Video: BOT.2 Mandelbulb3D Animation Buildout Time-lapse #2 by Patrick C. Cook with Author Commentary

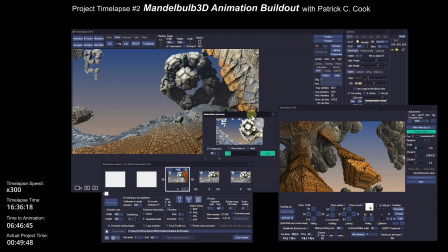All right, so that's a fairly nice preview. I'm just all simply sliding to the right, a little bit of up.
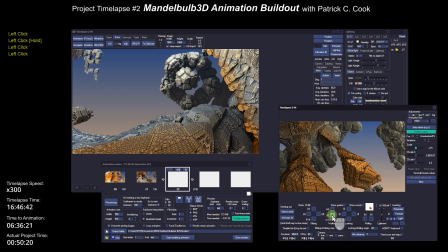I saw enough. I was happy with the preview that I was getting. Now to continue with keyframing. Now, the beautiful thing about this particular Mandelbulb scene is that it doesn't really matter where I go.
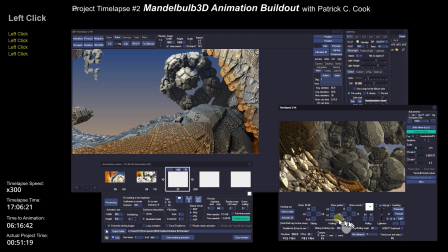There's an interesting scene everywhere. So I can go forward and look up and look right and rotate. And just about everywhere that I fly my camera is an interesting Mandelbulb object.
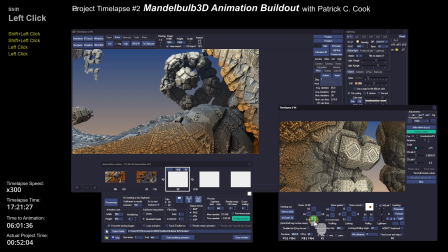So that's the beautiful thing about creating a Mandelbulb scene that is large, that is varied,
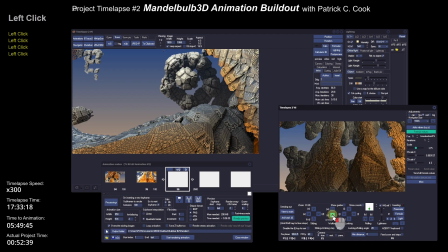that has inconsistent patterns, okay,
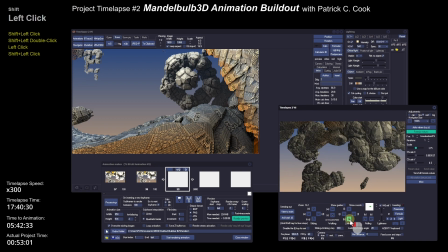and also lots of open space background, because that gives you a good opportunity to fly through it.
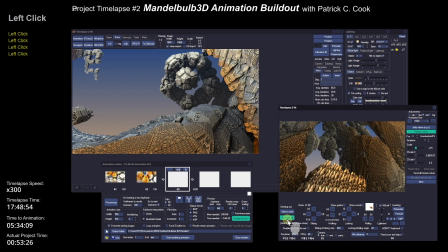And that's what I'm doing. I'm just I'm just saying, well, hey, what if I go up? Let me look up. Let me rotate a little bit. Let me go through that hole.
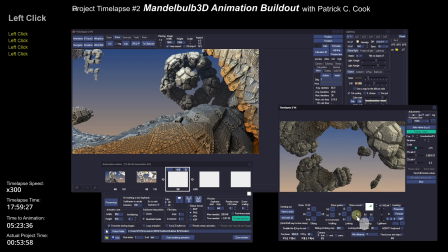Once you're set up with your Mandelbulb scene, it's relatively easy to navigate through it. But when you're setting up your scene,
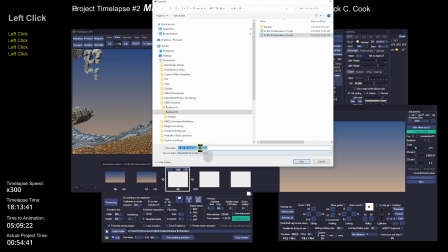you want to make sure that you're creating a scene with animation in mind.
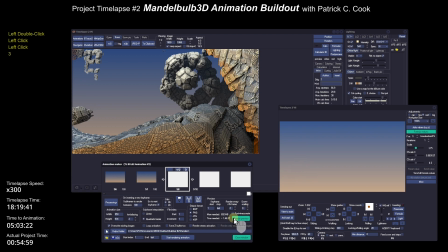All right, that's key. With your animation in mind. All right, so here we go. So we're just doing a preview of all the keyframes first to last.
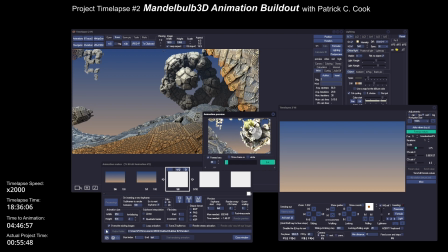Good, good. That might have sped up a little bit more faster than I wanted. Oh, there we go. Nice fly through. Oh, yeah. It's almost like we're going to hit some object and then we turn just in time.
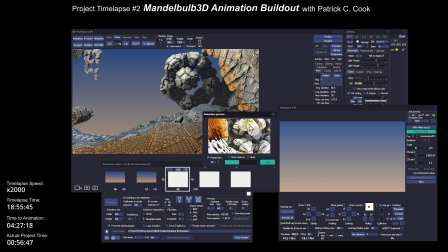Okay, all right. Well, we stopped there midair and then we backed off again. Flying in reverse is interesting because Mandelbulb objects come into view from behind you, which is kind of interesting.
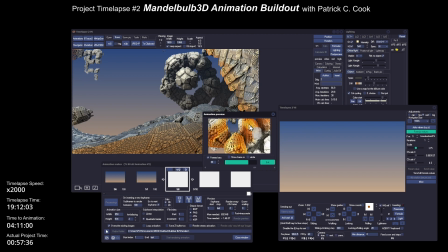All right. I think that the stops could be better. There we go. Nice rotate. You see, that's the beautiful thing.
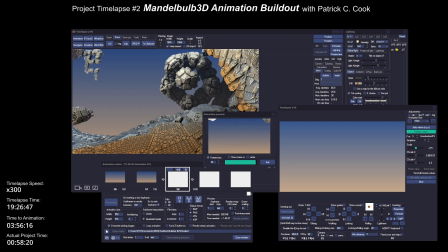You can fly all over this scene here and almost never really find a boring spot in your animation. All right. All right, so here's the full render in the preview mode.
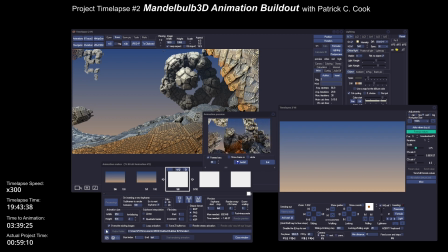Now this is low resolution preview, so I'm not interested in quality right here. I'm interested in animation movement. Okay, pretty good, pretty good. I don't know, those stops midair, I don't know, that could work.
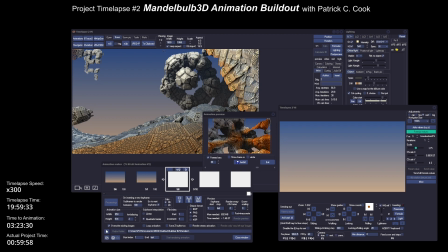There's like 3 or 4 stops reversing direction. Interesting. Nice rollout, right open up into credits. Very good. Well, so we'll look at it again. Okay.
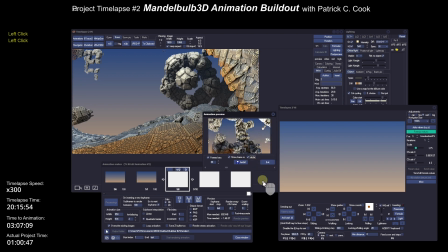All right, pretty good, pretty good. I think all in all, it's pretty good. I'm not really sure about the colors.
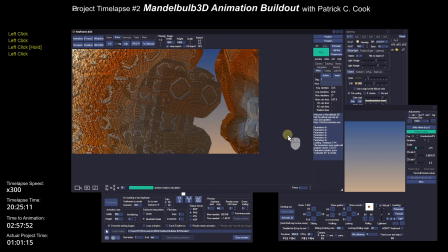All right, let's take a look at the quality now.
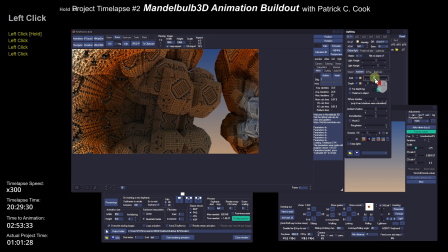Kind of mess around with the ambient.
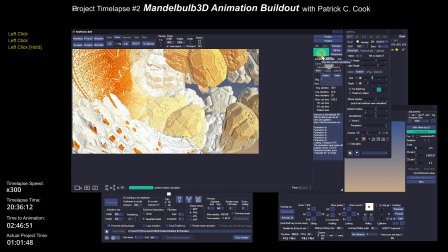Take a look at the colors. I do have I do have color cycling turned on.
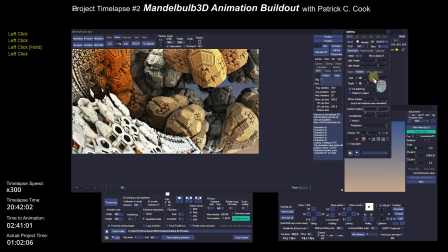I'm not sure if that's going to bother me too much.